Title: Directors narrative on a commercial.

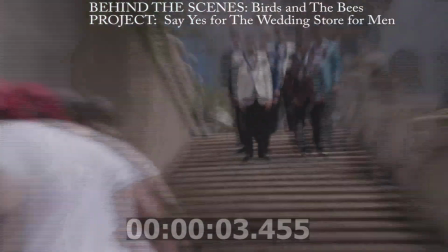0s
My name is DaVinci Barcello. I'm the executive producer and director of the Say Yes Project,
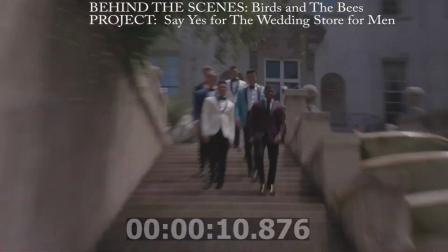6s
also known as the Birds and the Bees Project delivered for The Wedding Store for Mim, producer of Creative Atlanta Advertising.
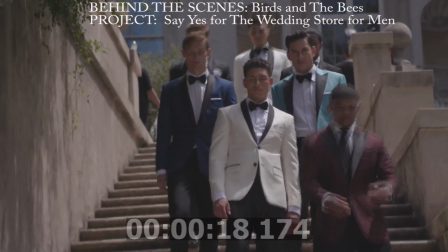14s
What we're going to be doing over some of this behind-the-scenes footage is going over a few of the shots and some of the directions as far as the scenes are concerned.
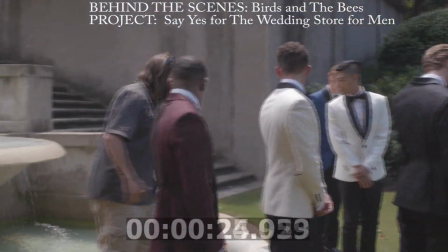21s
For example, here this is where we're coming up with the composition for the shots to display each
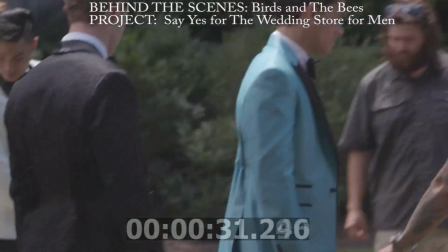28s
product that the customer is selling with a different ethnicity on it. I'm the gentleman in a red hat.
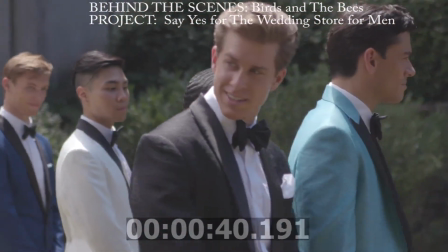35s
And I have a few people, very important people that are on set with me. For example, my first AD, which is Malone.
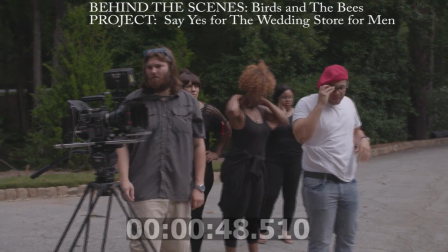44s
He's a gentleman. Great shirt. My cinematographer is on the left-hand side. Hair and makeup and production starting from left to right.
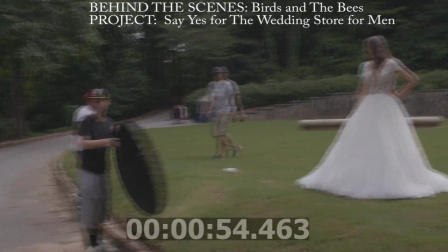53s
There's Malone walking towards me. In this shot,
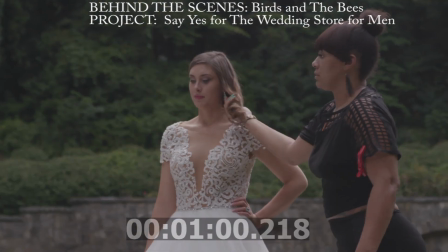56s
we were having the talent Maurice walk up and grab his wife-to-be, also known as the bird.
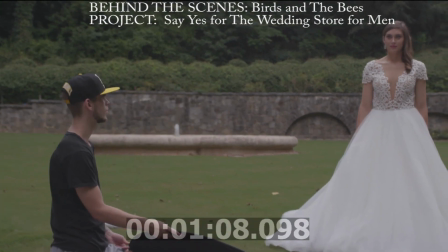65s
In the scene, he walks up and he grabs her hand. This was shot on location at the Atlanta Historic Center.
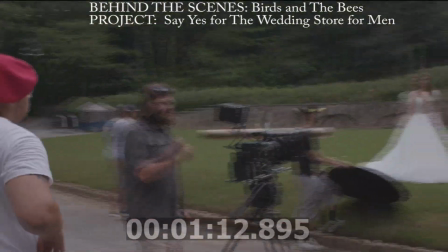71s
The camera we're using is a Red Weapon X.
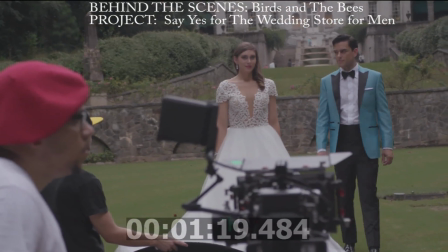76s
this is again maurice walking up grabbing her hand which is the next shot
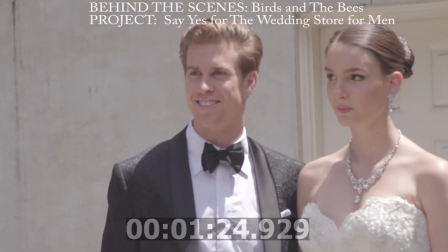82s
now what's interesting about this is most people don't do this we actually shot a full-blown photo
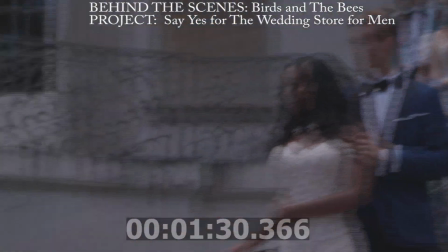87s
shoot and a commercial simultaneously so in this particular scene
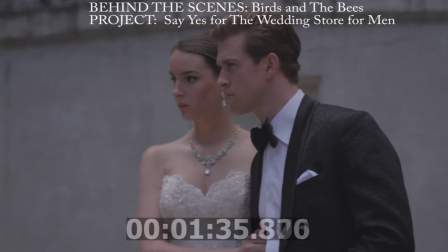93s
we're taking shots which is you know for our billboard campaigns and other
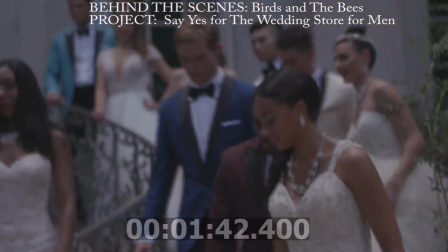98s
work product assets and then immediately after as soon as we cut on the on the photography you can see the male talents
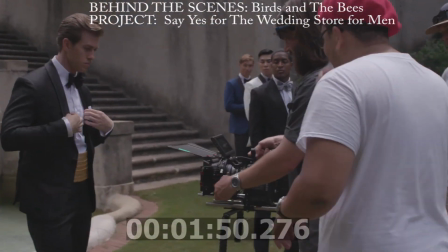106s
like briskly walk forward so that we can get the b-roll shots for the film the
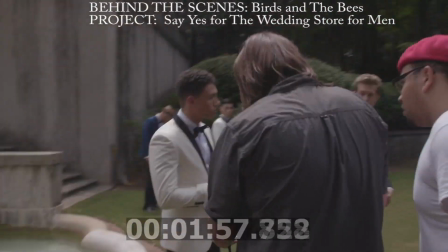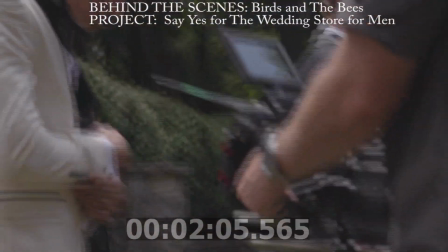121s
the point of doing this was to get some of the smaller details that may have been overlooked like the texture inside the garment and the
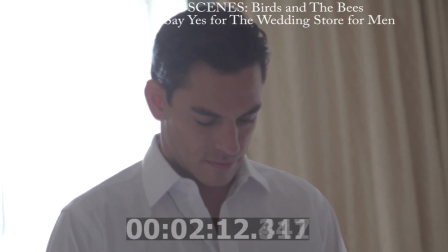130s
functional buttonholes in this scene Maurice's this is
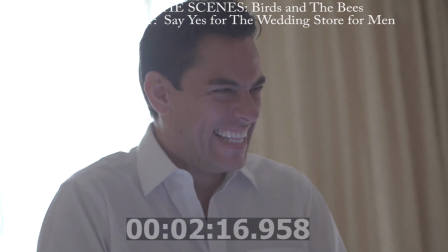134s
the debut when when the product comes to his door at the hotel and he opens it up we wanted to
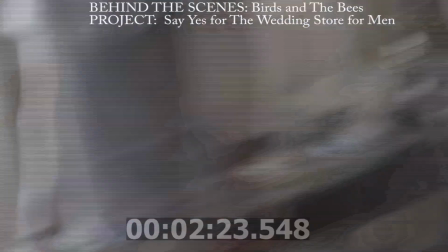139s
create a pulp fiction type feel when you know you open the briefcase and the light comes out that's what we were going for here and we're just
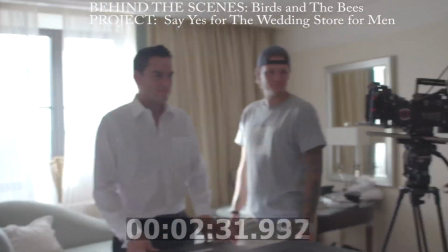147s
having a pretty good time you know taking a couple different shots you'll see Maurice starting from left to right Maurice Malone our cinematographer and myself on
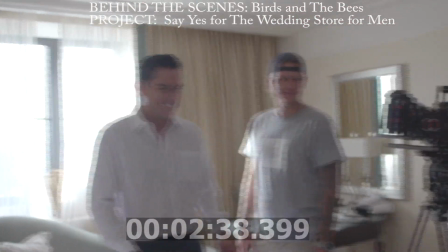156s
the right-hand side and again we were just taking a couple different shots want to
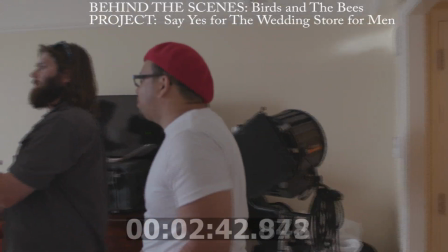160s
say we took about four or five shots this was actually inside of the uh the saint regis
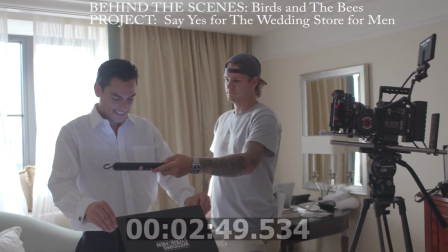165s
uh hotel inside of atlanta georgia in the bucket area and uh you know we had we had some pretty good
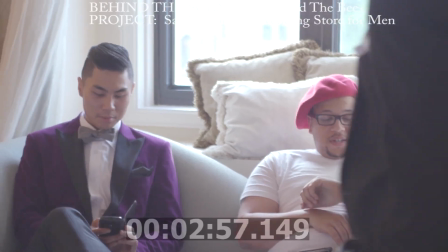173s
shots there the point of this story what we were trying to do we were trying to create a new spin on the birds and the bees
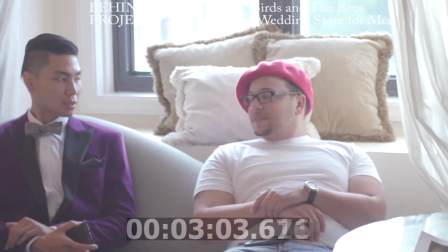180s
um in this scene i'm actually again a gentleman with the red hat i'm sitting here talking to some of the talent the um one of the gentlemen
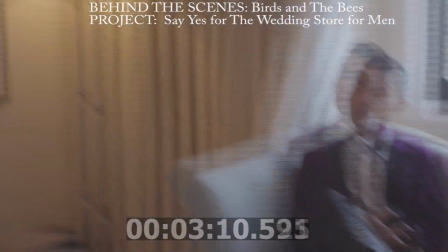186s
i actually had to bring i gave him a call he was dollars and i had to take him i had to take him off the natural existing set and have him come
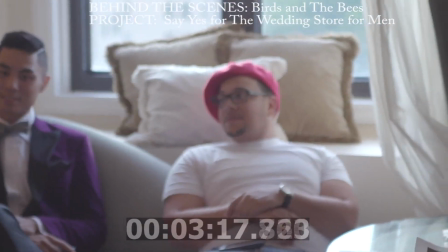194s
do this one just because he fit the look um but what we're doing we're taking a classic uh